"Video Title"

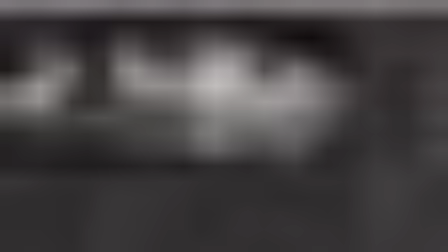16:26 So let's just
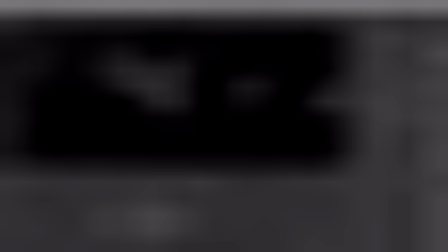16:30 create a grade node, and I'll create a roto, and let's steal one of these reformat nodes.
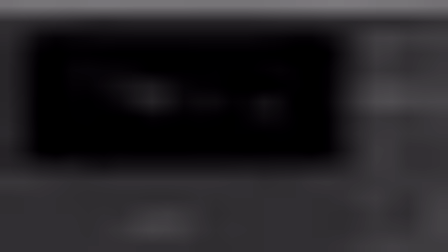16:46 And let's have a look. Let's just select that and select this.
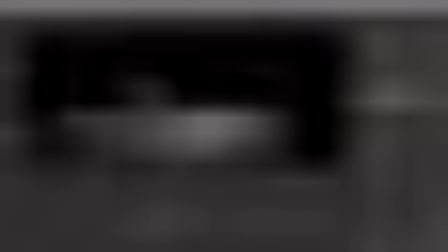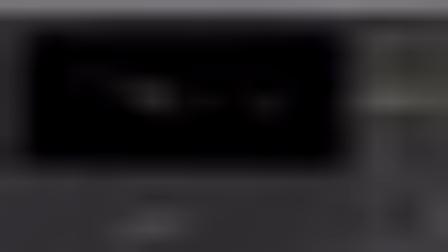17:03 Okay, that should cover the whole sequence. And here let's just grade it down by dropping the gain to maybe 0.4. Just a little bit less bright than they previously were. Let's have a look.
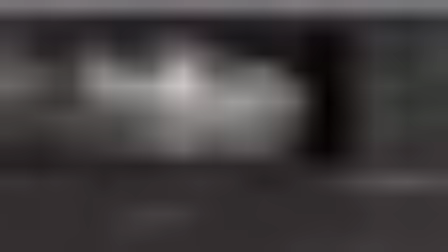17:21 Okay, so this was very attention catching, and I didn't want that in the corner. I just want this to be sort of background waterfall, so that should fix it.
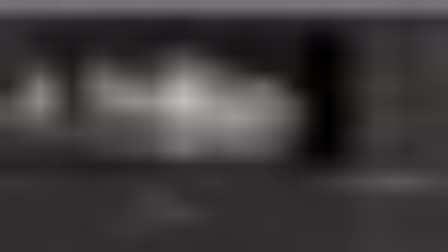17:30 And let's just fix this up and add an on pre-mold and a pre-mold.
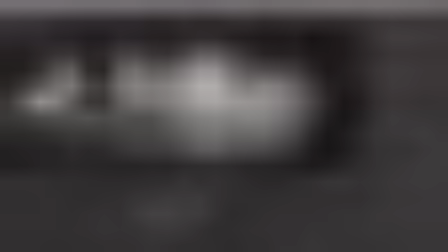17:39 And let's go to the next waterfall. Okay.
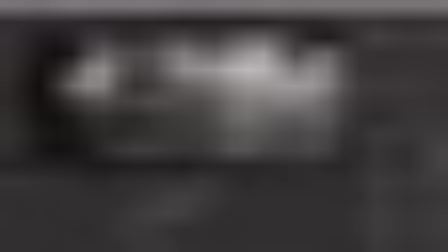17:46 So this one I think is mainly good. I think maybe it's just this little area that's a little bit too bright.
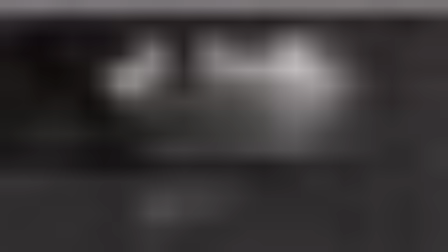17:53 So let's create a grid and plug in a roto.
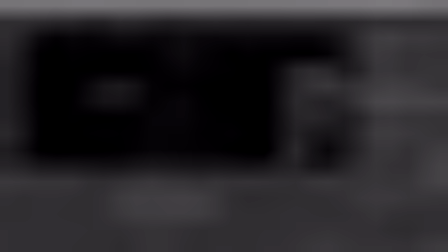18:09 And here, let's just select this. And let's extend it a little bit like so.
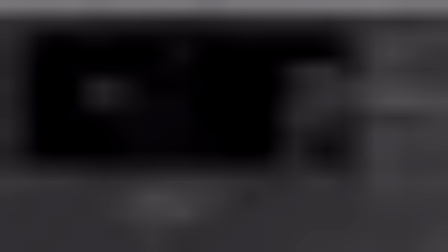18:31 And let's add feather to this mask. And let's have a look. If we again lower the gain a bit, that works well.
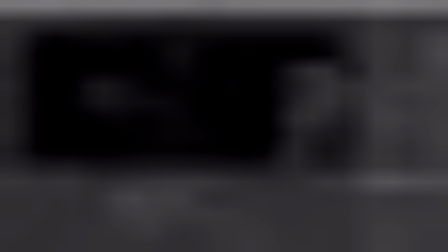18:50 And let's have a look at the last one. What does this add?
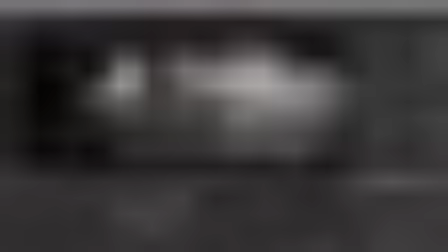18:58 Okay, so this looks alright to me.
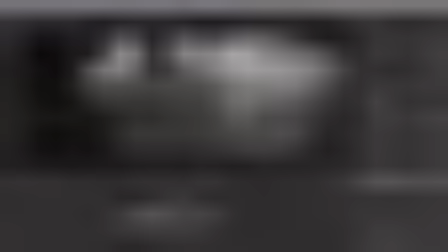19:03 Okay. I think what we could do is perhaps grade down some of these waterfalls here a little bit.
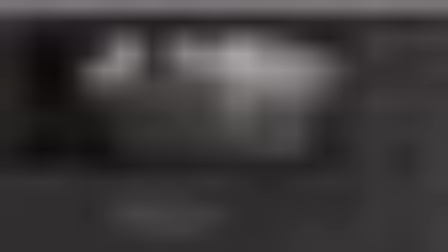19:21 So let's create another roto. Plug that into the...
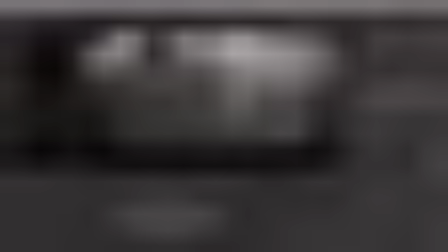19:27 And let's select this sort of bottom area. And feather it a bunch. Maybe a little bit less. And let's reduce the gain by just a little bit.
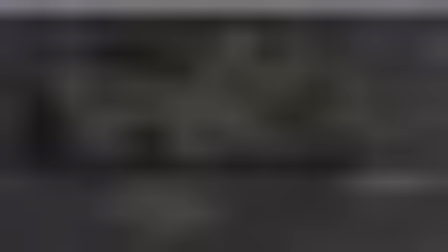19:46 Okay, so now these feel like they're slightly more in shadow, I think. If we zoom in. They were standing out maybe a little bit too much for what I wanted.
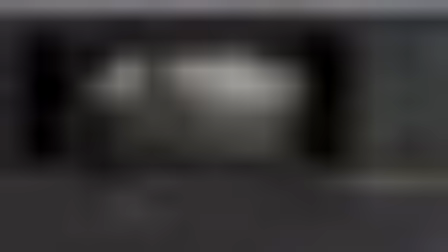19:55 And what I'll do now is, here, I'm going to create another grid. And whoops, let me just grab these and paste them.
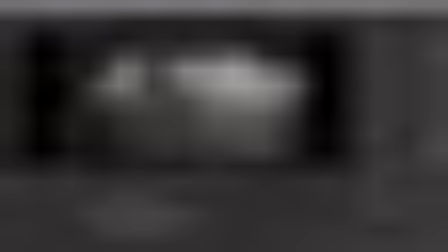20:15 the unpremolts and premolts. So you spend a lot of time in Nuke just kind of making your scripts look nice sometimes. And sometimes half the artwork is just a script, really.